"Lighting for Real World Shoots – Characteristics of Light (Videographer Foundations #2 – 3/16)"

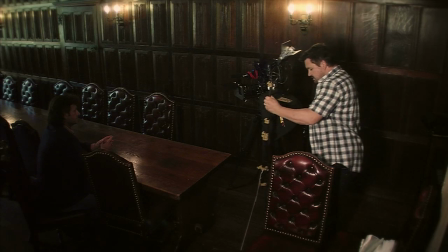Put this over here. You'll find yourself when you're lighting always just moving things around.
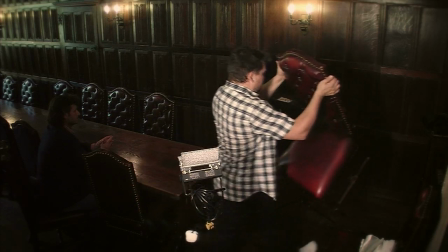You put something down and it won't be in the right space, just move it out of the way. Now,
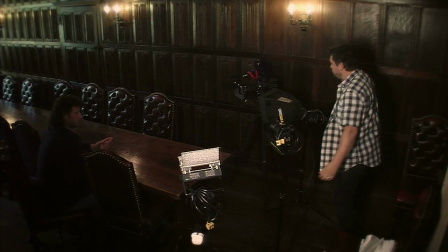for my dado light, I'm going to use that as a backlight.
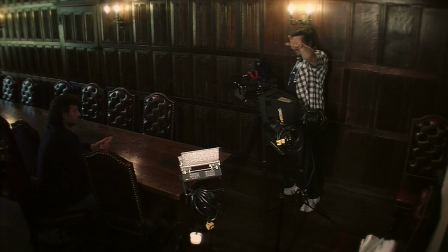And I think what I want to do is put that backlight in the corner of frame over here behind the jib, so I light the back of David. So I'm actually just going to plug these in and have a look at what these do straight away.
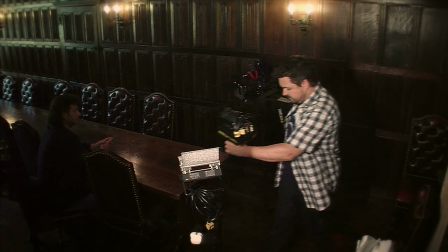So this softbox is a small softbox, and this will give me a nice big spread of soft light.
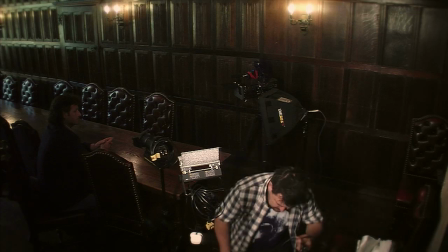Very flattering, will wrap around David's face very nicely.
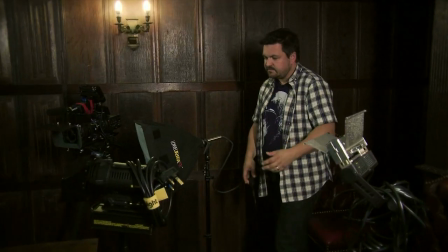when you're using these Lowell reefer lights, it's very important to keep the white front on them.
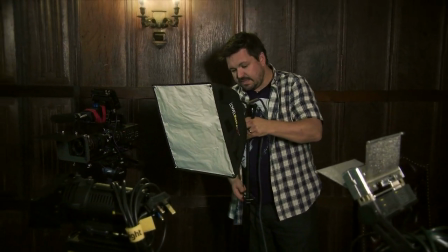Two reasons. One is it's diffusing the light, but secondly, it's actually got a fiberglass thread weave in it,
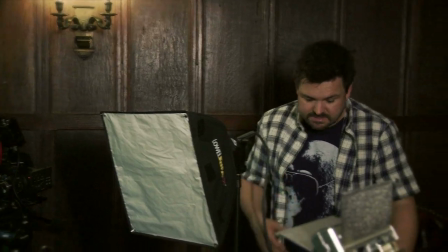which will protect your subject matter should the bulb decide to blow. So, first light on.
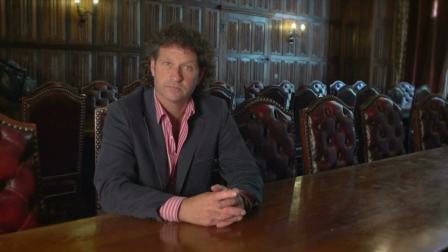Right, let me just check focus. Now, right away, that's producing a very nice quality of light, wraparound light on David's face.
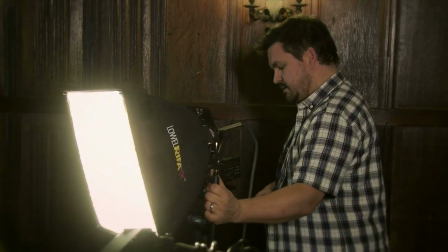If I move the light closer, obviously it gets brighter.
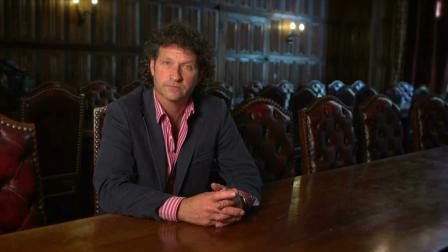You can see David's eyes squinting a little there. We move the light further back, we back the light off.
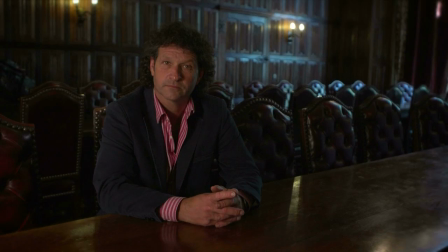Let's look at what happens as we pan the light. We see it has an effect on the back of shot. If I swing it round this way, I end up lighting that chair in the back of shot, and it's actually a little bit distracting.
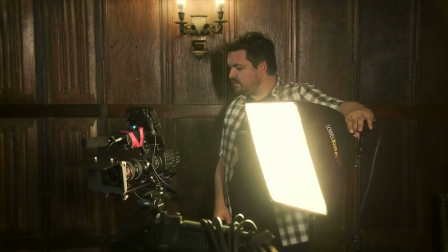So what I want to do is put that about there.
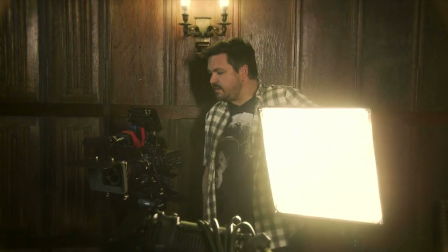So what I'm actually doing is flagging the light by moving the light off the chair at the back there, simply by panning the light off.
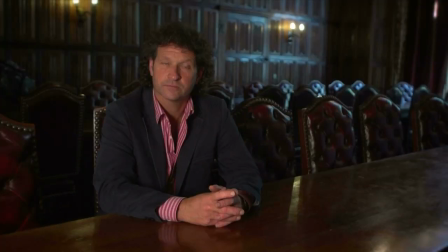And even when the light is facing this way, it's still producing a nice quality of light on David.
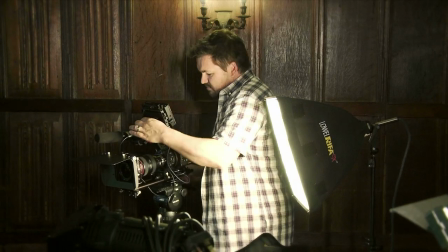Now, let me just dial down my iris
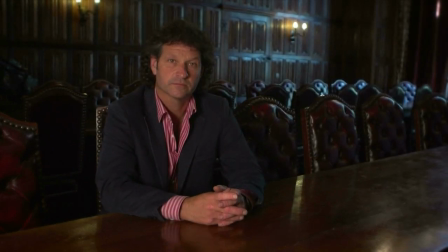and get a nice focus point. Now that's fairly pleasing.
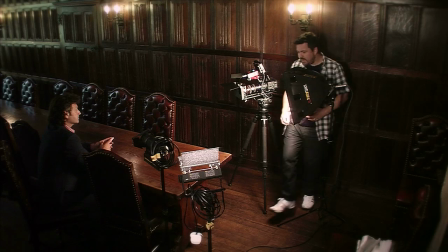I think what I want to do now is just look at that backlight, which I'm going to use my dado light for.
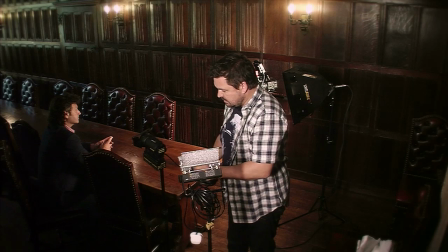Now the dado lights come in two options.
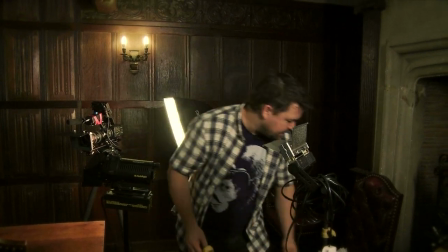One is with a built-in dimmer and one is with an inline dimmer, which looks a bit like this.
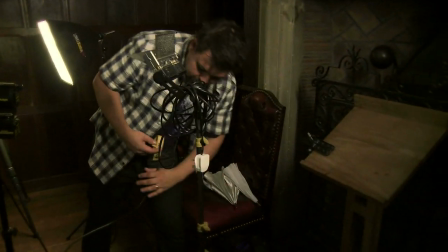Both do the same job. I have both lamps.
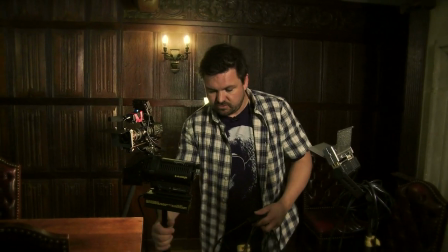In this situation, I'm choosing to use this one just because I want to, once you mind your back there, John, I'm going to put this light up around about here.
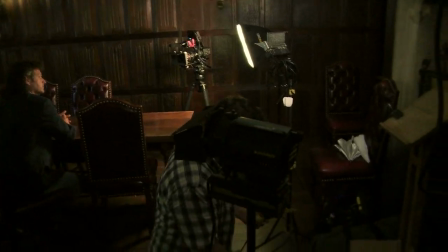Poor John's got to run around with his camera rig and me just walking around the place, so I'll always try and give him some warning.
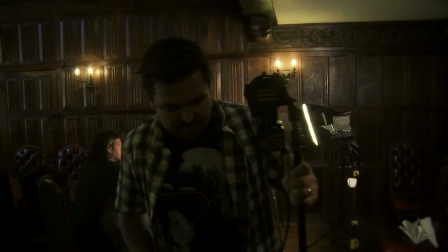Now, what I'm trying to do with my
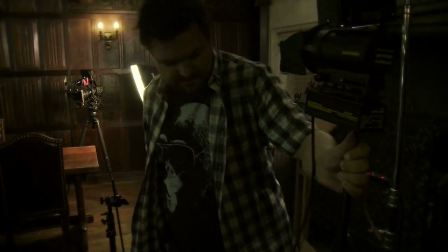backlight is get it at an angle whereby it will just skim
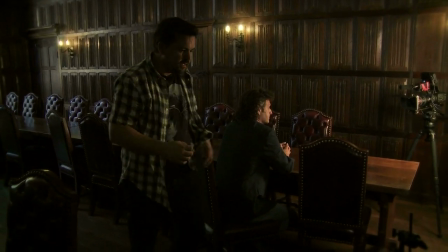down here, right down here. And the idea is that
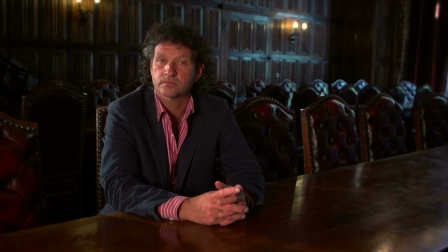now this is a built-in dimmer, so look at what it's doing. I can dim that up and down, and it has an 8-leaf barn door, so I can sculpt that light into any shape I want.
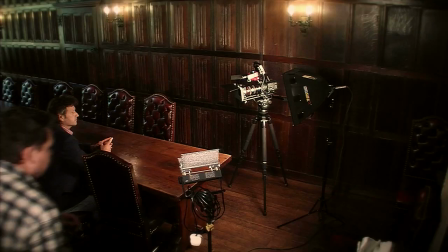And if you look at, I'm going to turn that big light off for the time being, just so we can work with one light at a time.
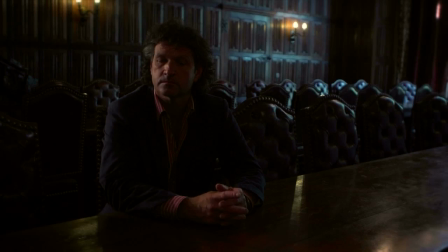What we're actually doing, and you'll see this on the master shot, is that we're just turning this light on and off. And if I turn up the brightness, you'll see what I'm doing is I managed to shape the light.